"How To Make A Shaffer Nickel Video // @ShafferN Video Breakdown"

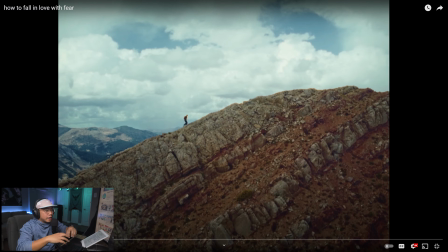(4:09)
And it's probably because, you can't capture how grand it is, how big it is. This you can because, drone shot further away, but even that slight movement of revealing everything behind it, you're like, whoa,
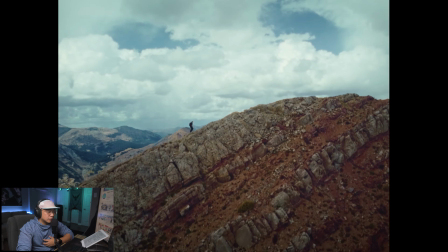(4:22)
you get that feeling.
She keeps track of the weather and helps me make decisions.
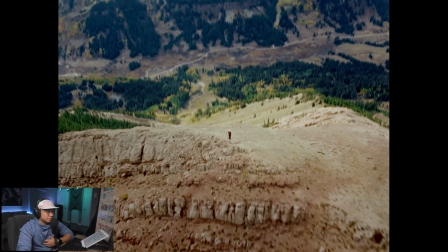(4:28) She reminds me to let someone know where I'm going and when I'll be back. And honestly, I wouldn't feel safe out there if she wasn't with me.
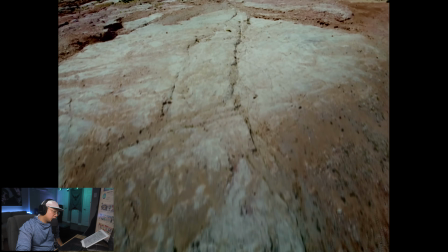(4:35)
But then once I've had my adventure and I make it home safe and sound, The shot was good because there was two movements. The one that's moving forward and then the other one that's tilting down. In a lot of shots where people use drone shots, a lot of people only use one movement. It's either going forward or it's going side to side. But using these two movements to show how steep it is creates this whole other element to it.
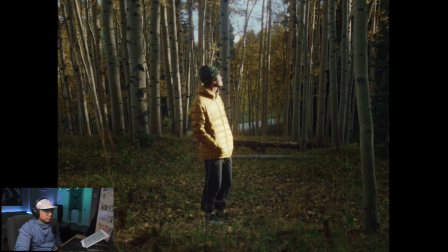(5:00) She stays with me.
And this is where she can kind of get I feel like the lighting is perfect.
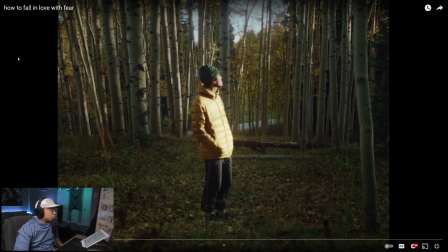(5:05)
I feel like it's like lighting from the heavens. How bright it is on him right here. But then like you start to look at everything around, like there's no light here. I think that's why it really, really stands out. I don't know how he did it. The color grading of the whole thing is amazing.
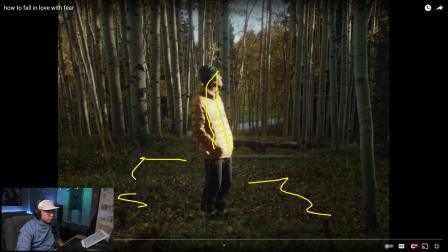(5:20)
But this, I feel like maybe he lifted the highlights up a bit. You're just super focused on him.
It just, he like stands out. where she can kind of get on my nerves.
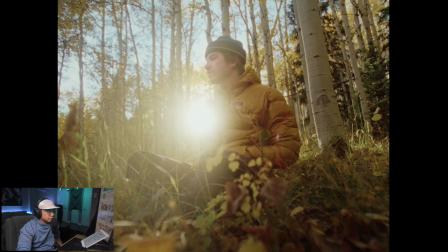(5:29) When I'm trying to be at peace, she'll remind me of all the things that could happen, all the ways it could fall apart.
The slight moving in and out of the sun rays is just a beautiful touch.
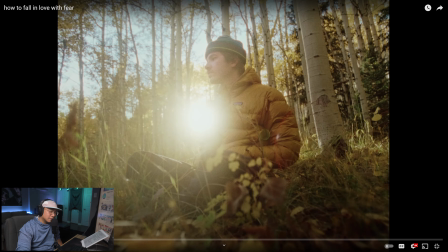(5:43)
Like, come on. Having it composed where you could see the grass and all this stuff in the foreground, this looks so good.
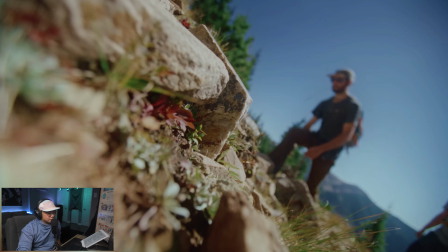(5:52) Up here, and I have never done it before, but I hear it's a little testy.
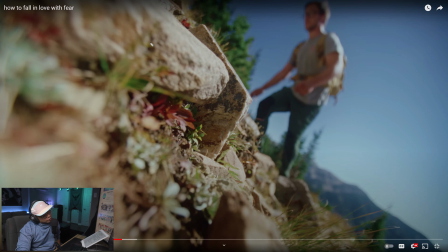(5:58)
This is so interesting. The angle almost feels like the camera's like this. Maybe he zoomed it in and tilted it, but keeping the focus on the rocks, or the textures, and then having them in the background, different shot.
Definitely certain sections on the ascent where you really had to get that part right.
Nice, dude.
And luckily for the first half, we did.
These two shots work so well together, and I feel like it's because if he started with this shot or only had this shot, you can't really understand how high it is and how steep it is, what they're climbing.
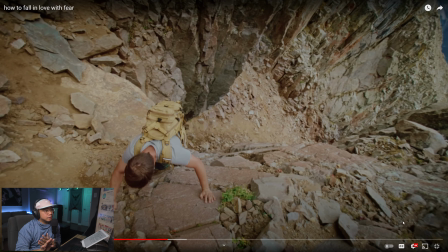(6:30)
Because everything kind of blends in together. Like it's really hard to tell that this is lower. But because he set it up where you see it first, and he actually got this shot,
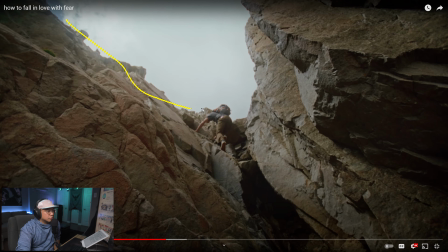(6:42)
this you could really tell, especially because the contrast of the sky with the rocks, the textures. This is smooth. Like there's just so many different things about it. Whereas this next shot, still a good shot, but it's really hard to tell the difference.
After what felt like a long time, we made it to the top. Wow, that is spectacular.
Composition of that works so well. He says we made it to the top,
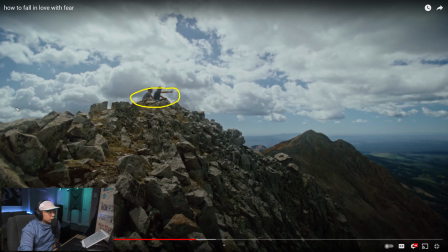(7:12)
and then angling it where they are at the highest point of the whole thing, because this is the other side. Think about it. If he had it where this point was a little higher, wouldn't have the same effect. So getting that shot where he's lower, composing it to make sure that they are the highest point and elevated works well with the script.
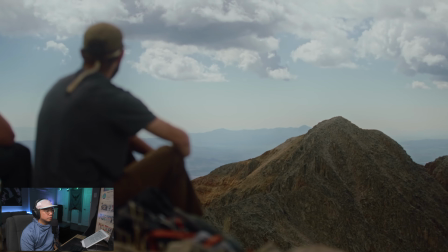(7:35)
Composition looks great.
And me and the boys, we were ready for it.
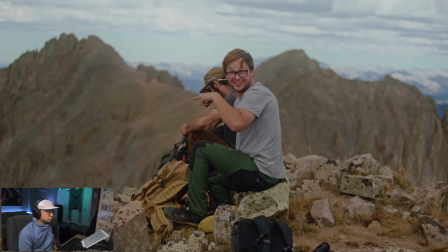(7:38) But before I show you the part of the journey that Fear showed up for, I want to tell you about another part of my life that she's very significant in. I've been on the verge of giving up every instrument I've ever tried, basically every time I try an instrument.
What's cool about this is there's like two storylines going on, or two ideas of the same thing, of fear. One being, the first storyline of them conquering this mountain, and then this where he has the instruments. Because he initially showed this shot in the very beginning, remember he walked into the house and he had all these instruments.